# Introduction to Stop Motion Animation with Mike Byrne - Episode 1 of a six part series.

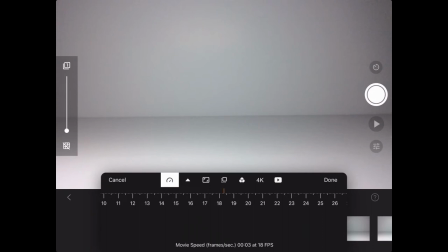(12:30)
And we can see when we press play the object moving from left to right all by itself.
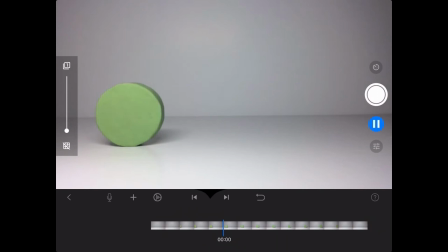(12:38)
The best thing here is to try a few different numbers and figure out which is the best speed for your animation. Just try to avoid it being too slow to best create the illusion of movement.
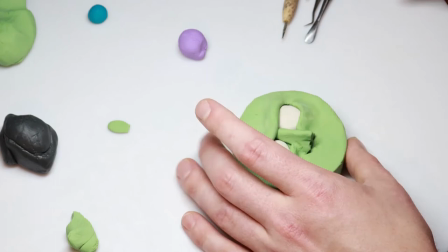(12:51)
So I decided to do a second exercise. This time we're going to roll the wheel from right to left.
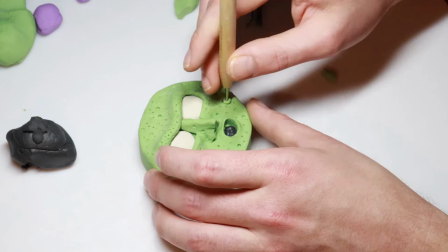(12:58)
I also made some modifications for the wheel turning it into a moon face.
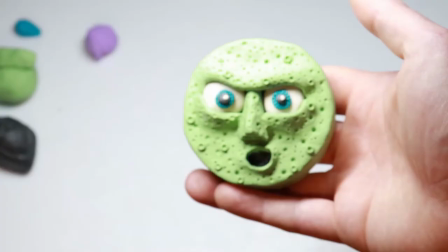(13:06)
I know things are kind of happening fast here but I'll be making a dedicated model making tutorial in a later video.
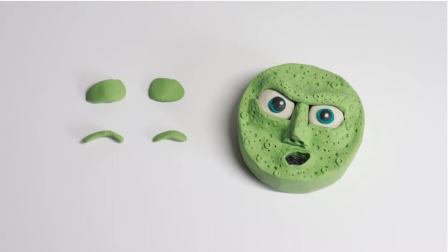(13:14)
I also gave this character some eyelids. I plan on having him blink once while rolling across the screen. I made two half eyelids and two full eyelids and when I apply them during the shoot it'll look like the face is blinking.
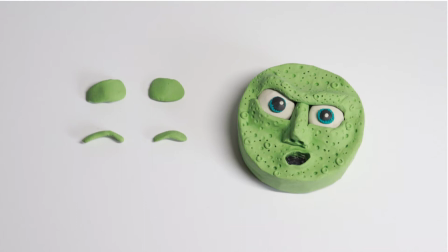(13:29)
Just to give a little bit more life to the animation and make it a bit more interesting. So when I apply them I go half eyelid then take a picture, then full eyelid then take a picture, then half eyelid again then take a picture and it'll look like this.
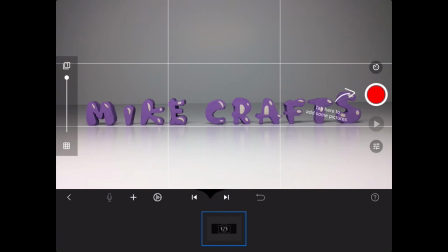(13:48)
So now we're going to do this second exercise guys and then I'm going to show you how to save your videos. So I've started a new movie here and you can see I've taken no pictures yet.
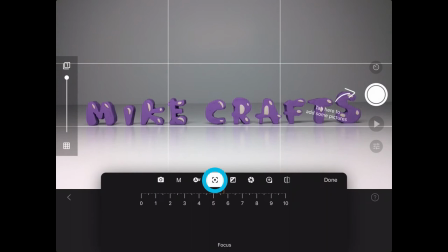(13:59)
This time we're going to be moving our object from right to left and you can see I already have some objects laid out on our set in the form of letters. This is just some text that I made with clay but if you don't have clay you can use whatever objects you want.
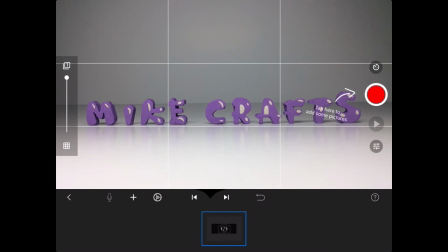(14:14)
It doesn't even have to be text. Just make sure that they are smaller than your original object, which in my case is this wheel.
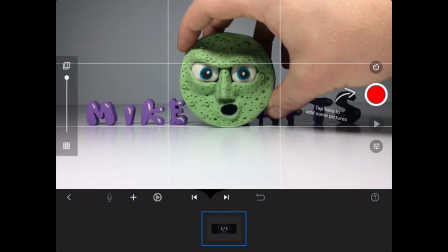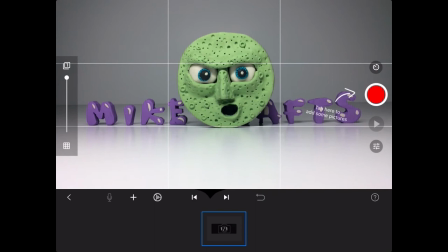(14:26)
So the plan here is to record the animation and then play it in reverse. That's why I'm starting with the text on screen. I actually want this to be at the end of my animation. Don't worry if this is getting a little bit confusing, it'll all make sense soon.
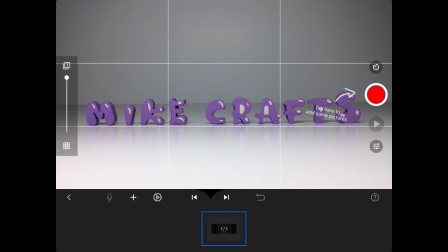(14:43)
Now we're going to be doing the same thing, moving our object from right to left. except whenever the object, which in my case is the wheel, is completely covering one of the letters I'm going to reach in and remove that letter and continue on until the wheel is completely off screen.
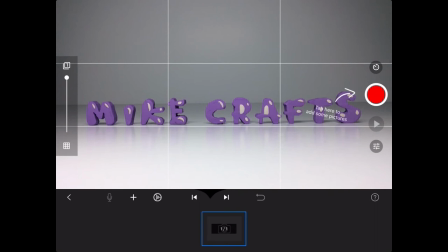(15:00)
This is why it's important that the letters are so much smaller than the wheel so it completely covers them and they can be removed.
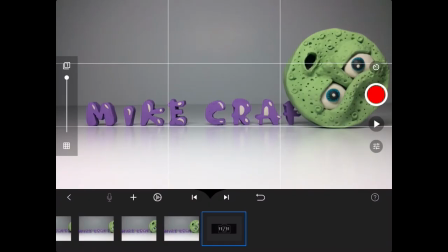(15:06)
In animation this is actually called masking.
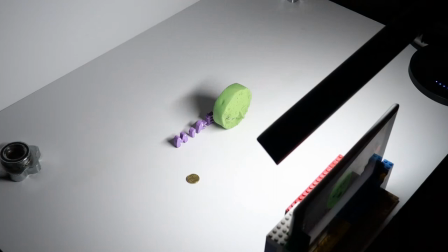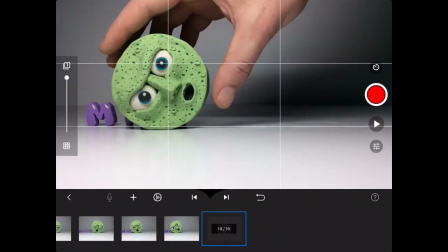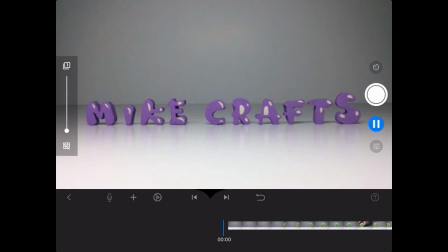(15:26)
Okay so now that we've finished the shoot this is how it looks playback back. And the first thing you're going to notice is I took a picture while my hand was still on the set.
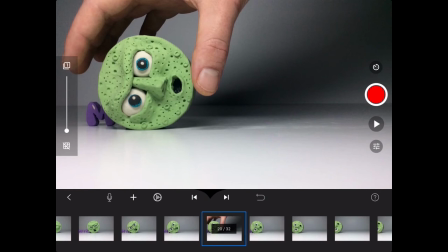(15:36)
Not to panic, because we're just going to go down here, we're going to find that picture,
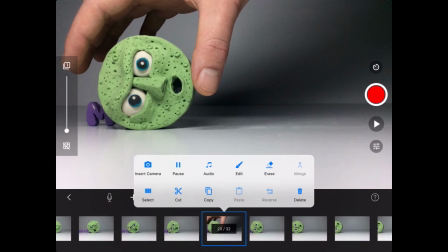(15:45)
tap on it, and when we do it gives us these options right here.
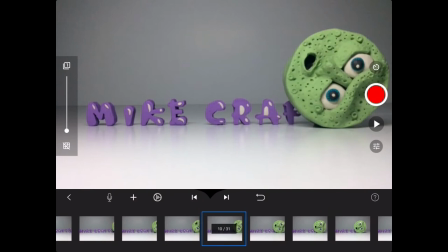(15:50)
And what we want to do is you want to hit this little one down here that says delete, and now it's gone.
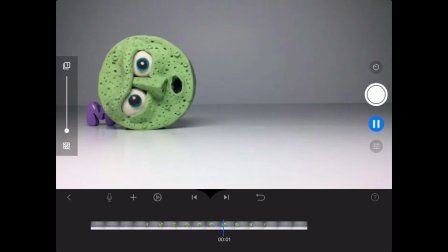(15:56)
This is a common mistake when making animation guys, and if it happens in the middle of a shoot don't panic just continue your shoot and at the end when you finish your
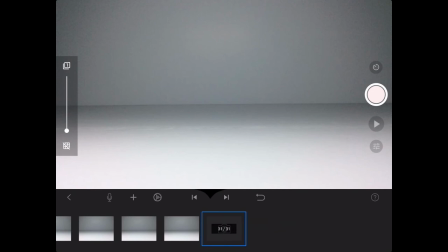(16:05)
animation then you can scroll along find the picture that has your hand in it and then you can remove it but
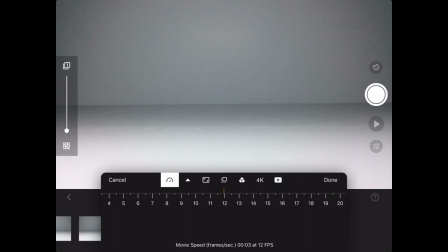(16:11)
at the same time guys definitely try to avoid this happening so
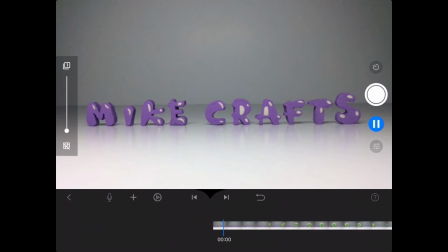(16:19)
now that I've adjusted my speed and play it back but I actually want this to play in Reverse so what you want
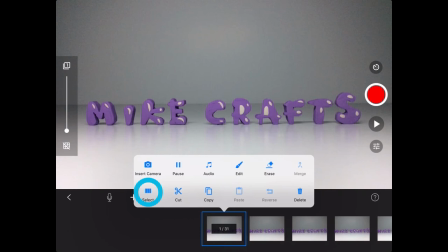(16:25)
to do is you want to go back to your very first frame tap on it and again it brings us up these list of options.
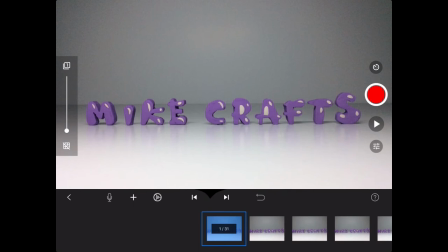(16:32)
We want to tap on this one here. This is the selection tool. And when we do, we can see that the frame is highlighted in blue.